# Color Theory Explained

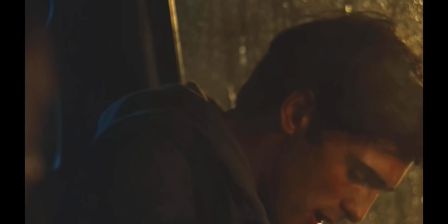[8:18]
Many people argue that it's overused, but it's also one of the most common complementary color schemes, especially when it comes to light and dark.
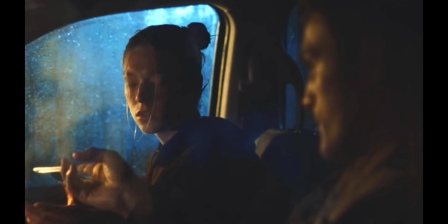[8:25]
That's because shadows often tend to be cooler and skin often tends to be warmer.
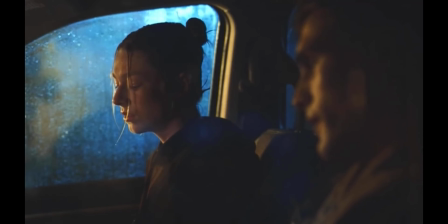[8:30]
So when working with light and shadow, seeing warm light and cool light makes sense. Now, going a little bit beyond that, you have split complementary colors.
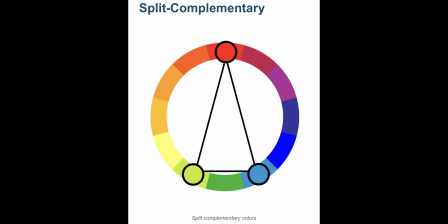[8:38]
Instead of using 2 complementary colors, this variation uses 1 base color and 2 colors adjacent to the directly opposing color on the color wheel. This color harmony still offers contrast, much like a regular complementary color scheme, but it's less aggressive and less overwhelming, and it offers a little bit more versatility. Here's a good example of it in interior design.
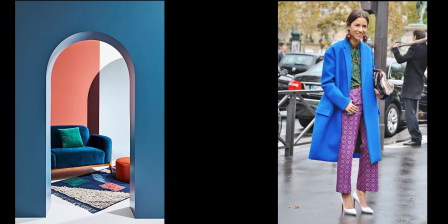[8:58]
Here's another really great example of it in fashion. Now, combining color harmonies with hue, chroma, and values and making them different shades can create a whole bunch of different moods for you. And to wrap all this up, I'll show you just that. Let's take this monochromatic image from Moonlight again.
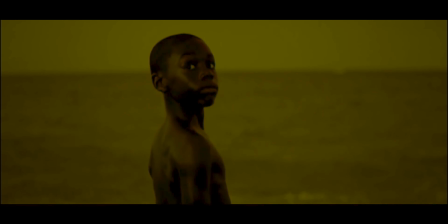[9:14]
Now, if I completely changed the hue and made it warm, it feels completely different, right? But what if I changed the chroma and made it less saturated?
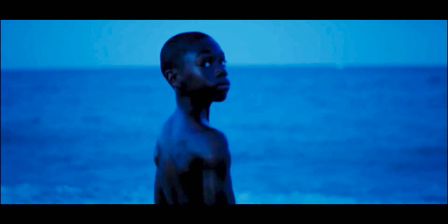[9:21]
What about the value? What if I brought the value up and made it brighter? Now look at these images side by side.
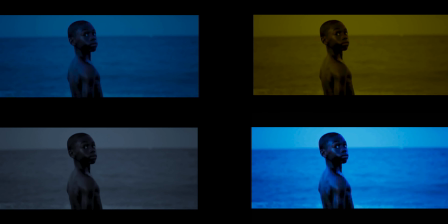[9:26]
They're the same image, but feel completely different just based on the colors. Knowing color theory is not only important for a visual artist, it's essential. If you don't know how to use color and use it at its different values and shades and hues and chromas and saturations and all of that, and use it in different harmonies, you're not taking your work to its fullest potential. Remember, changing one color can make another color look good or bad. Changing the value can change the mood. And if you want to be in control of how your audience views your art, then you need to know this. And if you don't know this, I promise you, you will not make it to the next level of artistry. But then again, what do I know?
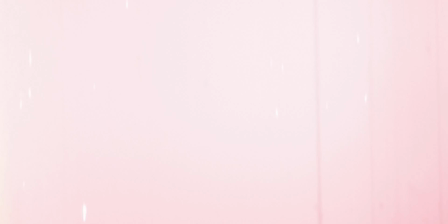Thanks again for watching, guys. Make sure you hit that subscribe button if you haven't already. Leave a comment down below. Tell me how you use color theory. Make sure you follow me on social media. Check out some of my latest short films here. And come back next time, because I think you're pretty cool. Peace.